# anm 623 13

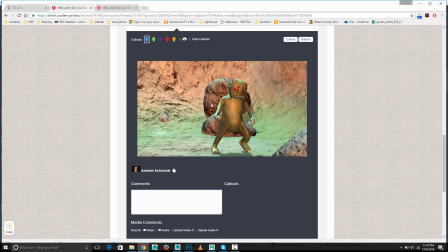16:07 I think that's going to be important. Right now they sort of stand out and look a little funny, I think in part because they're not casting a shadow.
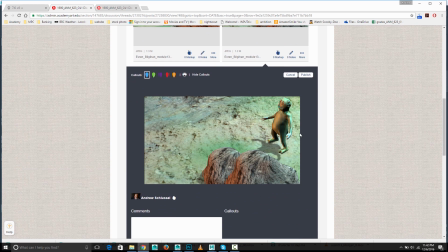16:16 Yeah, and again, looks good. He's got a shadow cast in front of him. This seems to be casting a shadow here. You've got some kind of sort of a rim light there, and yeah, well lit.
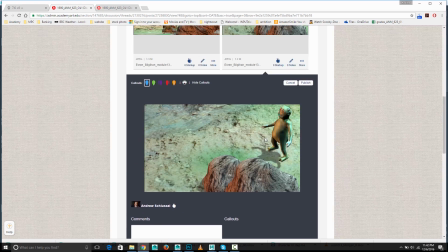16:28 So overall, I think this is some good work. I think, yeah,
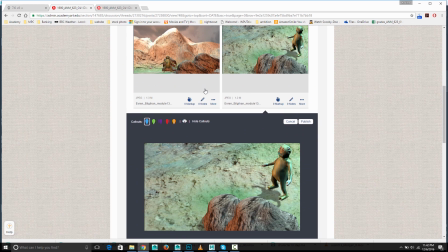16:35 it's working. Just maybe tweak some of the brightness there, and maybe do a couple of things to get the character to pop a little bit more on that one.
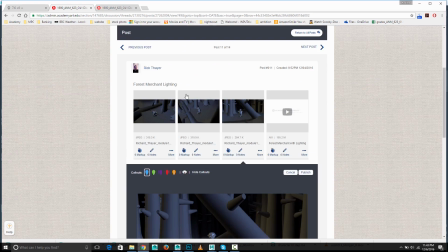16:43 But these are looking good. This is Rick. Definitely getting sort of a nighttime feel with this.
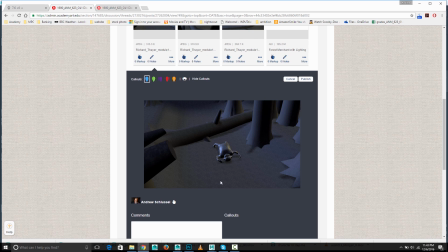16:52 I think for this texture, the repeats on too high because you see this very clear pattern. You might want to decrease the repeat on that. Yeah, it's got kind of a good nighttime look to it.
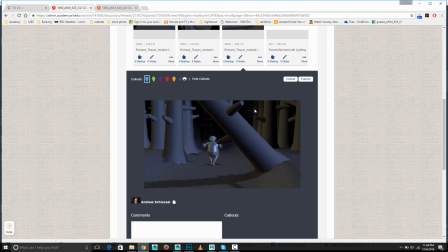17:09 You've got that bluish light, and it looks like maybe you have something warm coming from this side as well. And we're not really saying how that's justified, but that's okay. It can be something kind of off camera. Yeah, I mean, overall, I think it looks good. I think
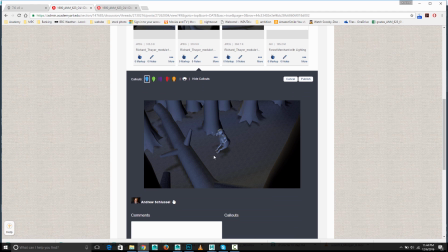17:33 seems to be floating above the ground there, but maybe that's just the pose.
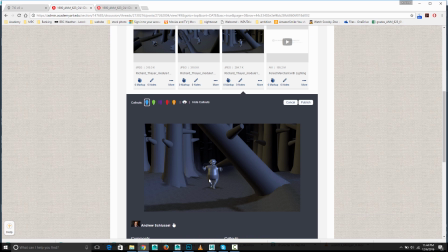17:39 One thing I might do is make him not so shiny, so maybe don't use, maybe it's like a Lambert material instead, or something, because right now he's pretty glossy for a character, which you probably wouldn't expect to be quite so shiny.
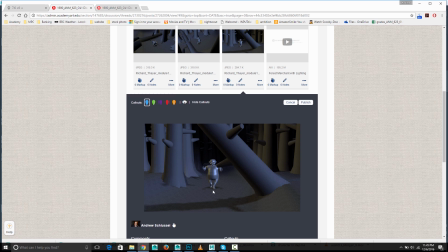17:54 And maybe you want to put like some Starfield backdrop in the sky, just to kind of flesh it out. But actually, most of the shots don't have the sky in them, so you won't need that.
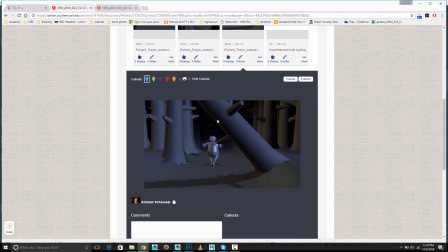18:06 But for this one, it might be good to have something back there. Or you could just say it falls to darkness. I think I kind of buy that too. So either way. So this is looking good.
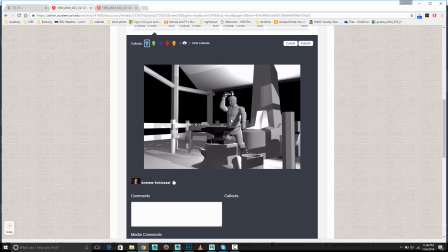18:18 Yeah, definitely got like a good kind of rim light going on the character to sort of separate him from the background. I think that whatever's lighting up here got a little too hot, so I might lower that, or maybe change the angle or do something so you don't get quite so much overexposure there.
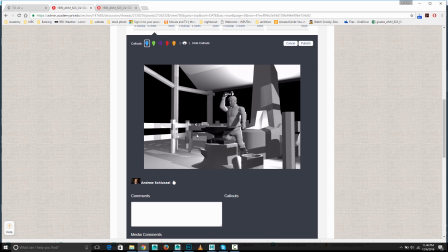18:37 And this is maybe a little bright here.
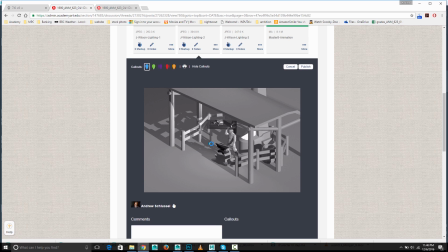18:44 Yeah, from this distance things look better. We don't obviously see the top of that has that very, very bright light. If it's something in here that's lighting that roof, maybe you want to turn on the decay on that light so by the time it gets that high it's not lighting the underside of that roof. But yeah, that's looking good from that angle.
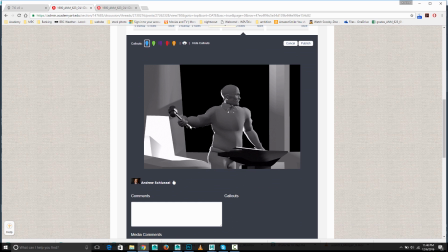19:04 And again, yeah, you've got a really nice rim light going, justified by the firelight behind them, so that's looking good. Dramatic, very nice job. So I think this one's working well.
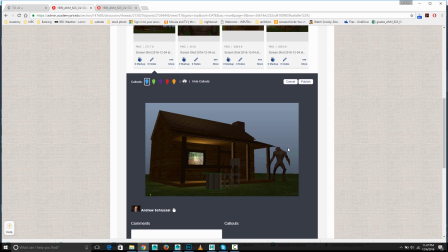19:15 You've got the indoor light as kind of focal point, and I think he works well here because he's almost sort of silhouetted against the sky. So he kind of pops out just because of sort of the negative space around him, and then you have this kind of firelight, and it gives you that sort of contrast of kind of a secure and safe thing,
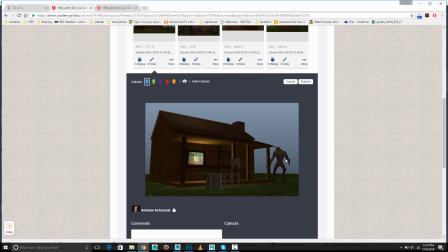19:33 and then obviously this dangerous contrasting figure over here.
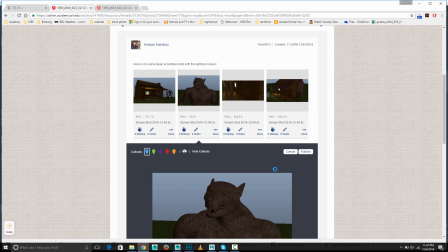19:37 For a shot like this close up though, I think he needs more light.
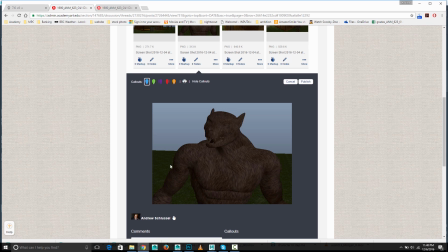19:42 Maybe get like a rim light to sort of highlight some of these edges to kind of pop it out, and something to bring out the detail in the face, like a light from the side or something to start kind of carving out some of these details, because especially with this texture, the way it's painted on is sort of like you kind of lose that.
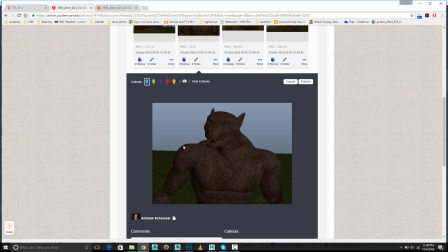20:00 So I think we need some bright light from the back or side to sort of bring out the features and shapes in the character.
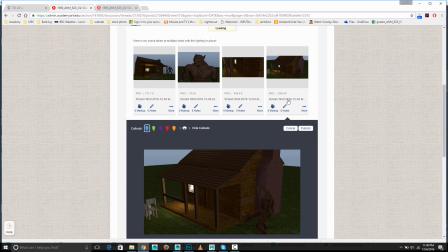20:09 Yeah, that looks good. And again, I would work to do something to make the character pop more.
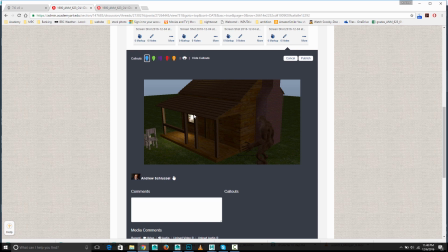20:17 So, for example, you could have a warmer light that we're justifying from here, even if reality wouldn't hit him as much. But to kind of hit him from something from this side, a kind of a warmer light to sort of get those edges to pop out, and then maybe like a bluer one from this side to get some of those edges.
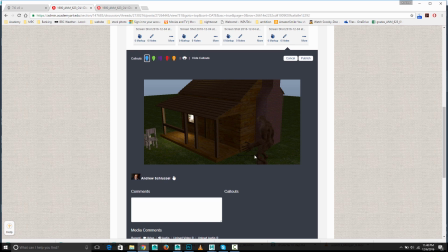20:33 Because right now, the werewolf character sort of gets lost here, almost like camouflage with the same values as the background, so we lose them a little bit. So we want to do stuff to highlight those edges at least to pop them out of the background. This is Lupita.
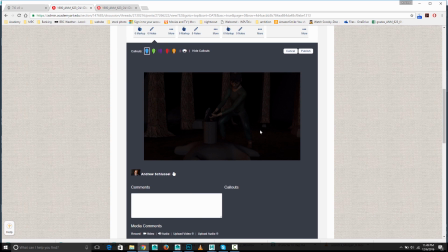20:52 Yeah, I think that overall I would say a little bit dark, and that would be good to think about.
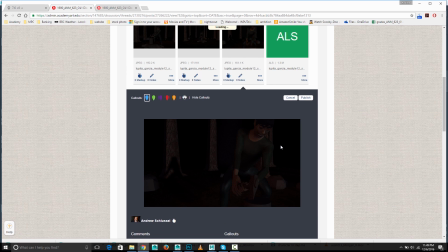20:59 What are your light sources? What's hitting them? What's in the background? Just right now, it's just too dark. So you could take your existing lights and pump them up, but also be thinking about what time of day, how is he lit.
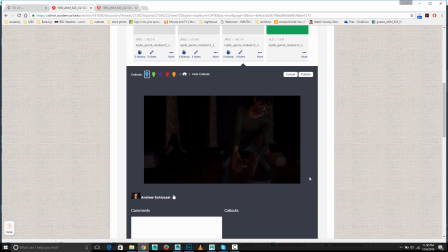21:13 I mean, if it's nighttime, that's okay, but you want to get that kind of blue moonlight to kind of pop out those edges, or something like that, so that the character stands out.
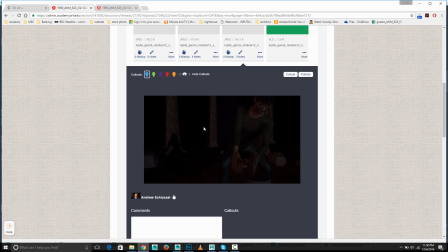21:28 So yeah, overall it's just much too dark right now. That's the big thing. So get it brighter, and then think about source of light and time of day.
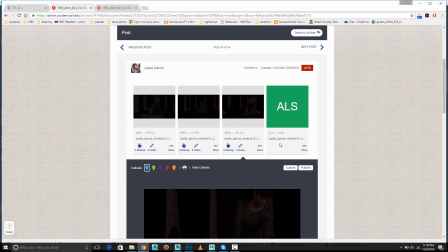21:36 And I don't know what these ALS files are. I don't even know how to open those.
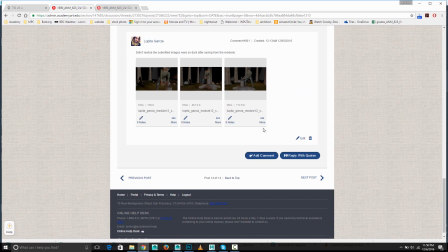21:41 Oh, I'm sorry. You did make it brighter. Okay, here we go.
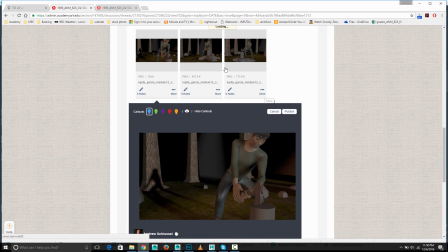21:52 So yeah, I definitely can see a lot more what's going on. Getting a little bit less of a sense of source of light. So he's fairly evenly lit, as is the rest of the scene, although it does fall to darkness in the distance.
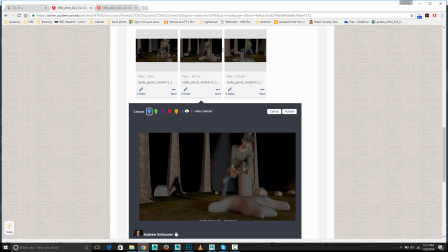22:07 So, is it daytime? Is it nighttime? If it's day, is it a sunny day? Is it a cloudy day? What time of day is it? So make some of these decisions and get kind of a reference image of that lighting and try and match it, because right now,
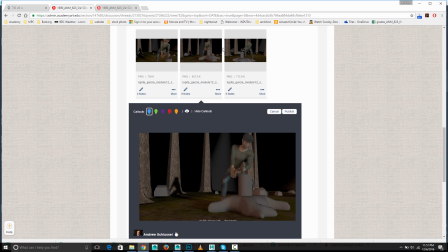22:27 you could kind of argue this or that, very early morning, just right before sunrise, or something like that. But it's not clearly defined by the lighting, like what time of day we're looking at or what you're going for. So it looks okay.
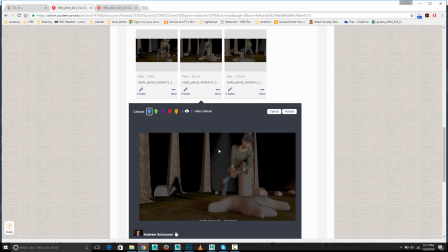22:41 You can see the detail; it shows up, but it's just sort of evenly lit and doesn't, tell a clear story of time of day or weather or anything.
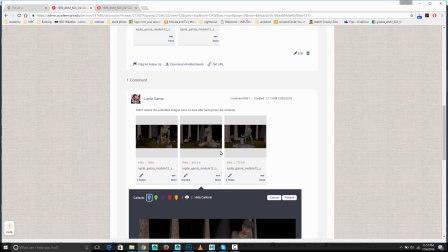22:50 So you might want to think about those things and try to emulate those.